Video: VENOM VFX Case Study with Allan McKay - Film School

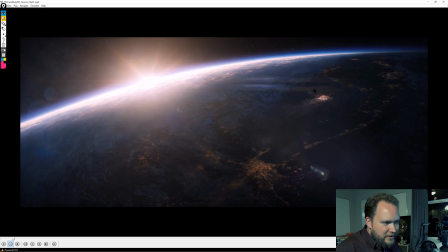Instead of just here's a ship, then it's like, oh wait, like is there something going on? Like is there something wrong?
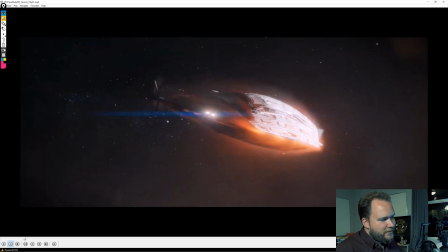And then it cuts to here where we start to see it deteriorate more. The shot itself, like again, like I want to make it clear,
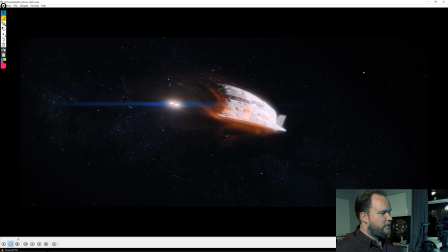like I don't want to pick on any shots in this too much. Like I do feel like with this whole movie, I feel like there was a bit of a budget and schedule was pretty tight.
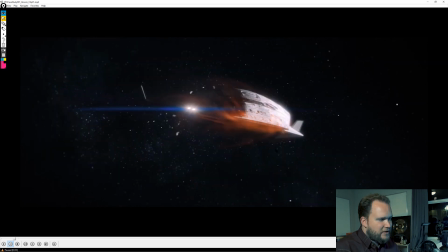I could be wrong about that, but just in general, like I do feel like there's a lot of stuff like this that I'll talk about, but like I do feel like
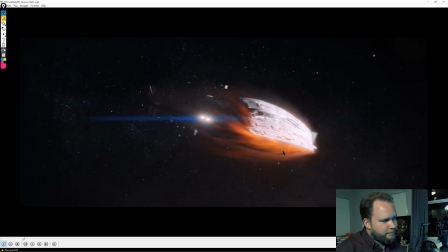there was some cases where they were taking the easy route. So that being said, I
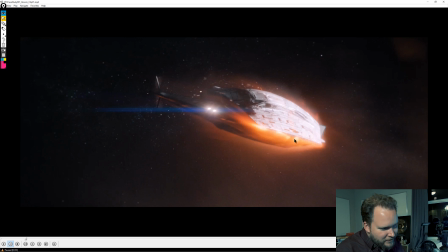do feel like a lot of the particles coming off are just kind of appearing out of nowhere. There is a little bit of stuff breaking off, it feels like here, but in general, they're just kind of like appearing out of nowhere.
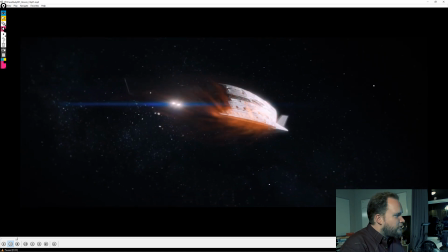Usually the way you do a shot like this is kind of interesting because
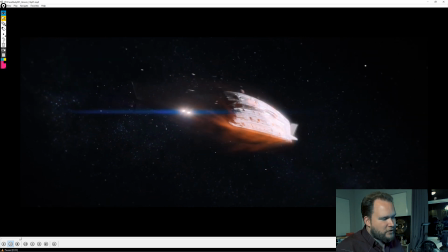I feel like creatively, if you're moving this quick, you should have a lot more atmosphere like moving quicker.
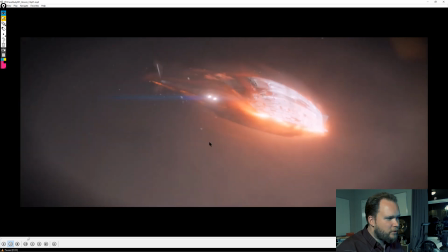The atmosphere moving past the camera is so slow considering how quick you're moving. This stuff should be whipping by, it should be very staccato. So it's kind of interesting doing shots like this though, because usually what happens is you have your camera and this is your field of view.
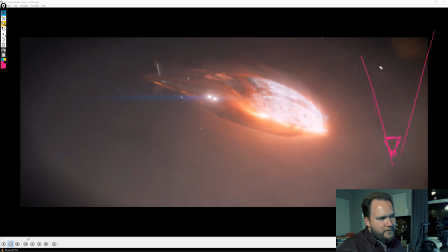So because of that, the camera's whipping by really quick. So it's meant to be an arrow really quick. And you have your ship doing the same thing. So it's moving really quick too. So the two are pulling back really quickly.
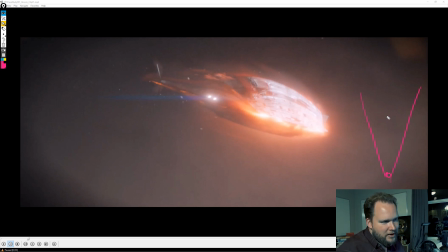And so as you're doing that, as you've got your camera and you've got your ship and both of them are moving down like that, usually what you'll do is you'll populate clouds of atmosphere all around it. And as the camera whips by, it's going to pull right through those clouds, and you're going to have a lot of these everywhere.
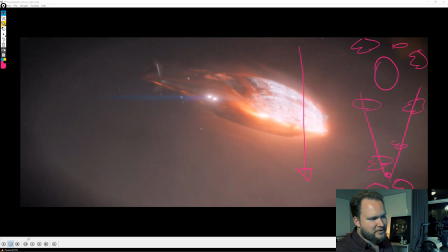And because you got such a big open space, there's no point of reference. It's not like you got like if this was the camera on the side, it's not like you got foreground, midground, background. So you got any perspective or parallax. You don't have any of that.
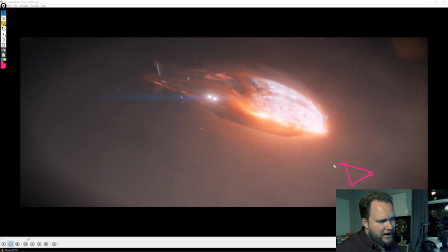So because of that, it's really important to have all this atmosphere just whipping by really quick, to give some kind of point of reference that you actually are moving. Otherwise, it just feels like you're very stationary. And that's what's happening in the shot with the atmosphere. It's gradually moving back.
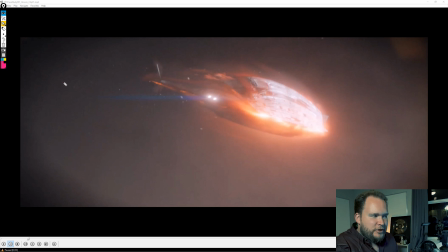So I personally feel like the camera should be whipping back way quicker than it currently is, considering that this is meant to be moving so quickly through the atmosphere. But what is interesting is when you're doing a shot like this, I've done so many of these, usually you're going to have your camera and you're going to have the ship.
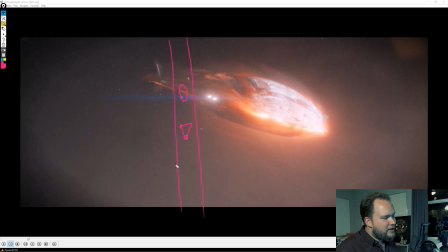And if you look at it, like if you pull the view right back, it's literally going to be a tube of like all your atmosphere. You're going to have like all these puffs of cloud everywhere. And there's nothing outside of there, because obviously if you were to do 360 degrees, like that's a lot of atmosphere to distribute.
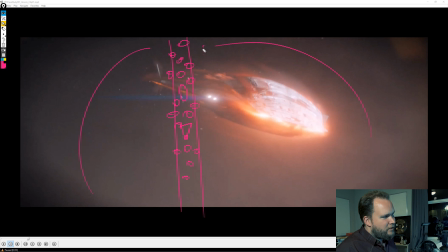And it also can look kind of weird, really far back when you see it all kind of further away. But having just that more what's in your field of view as the camera's moving through, it just means that all this stuff whips by really quick, and it gives that sense of motion.
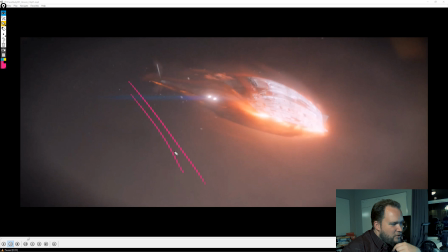But yeah, it's usually constrained to that tube, which is kind of funny just to look at it outside of there. It's very non-elegant. The other thing about this is usually the way you approach doing stuff like this is you'll have like a very defined flame.
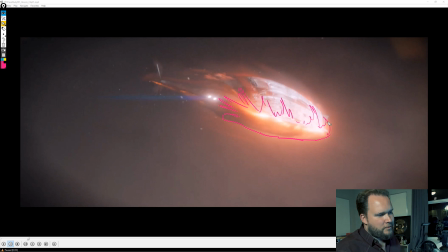And this is, the flame coming in from, re-entering the atmosphere. And again, usually, depending on the ship, you might have like some block on the front to stand most of the heat and resistance.
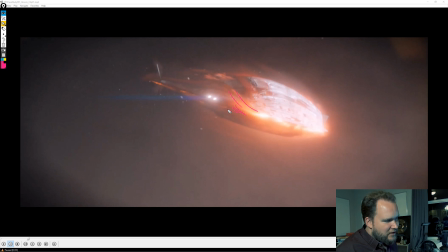But anyway, with this, to get that defined flame, it's kind of interesting because I've done this so many times. Usually what you'll end up doing is you've got your ship, you've got all your atmosphere, you've got your particles whipping by. That's all done in your master scene.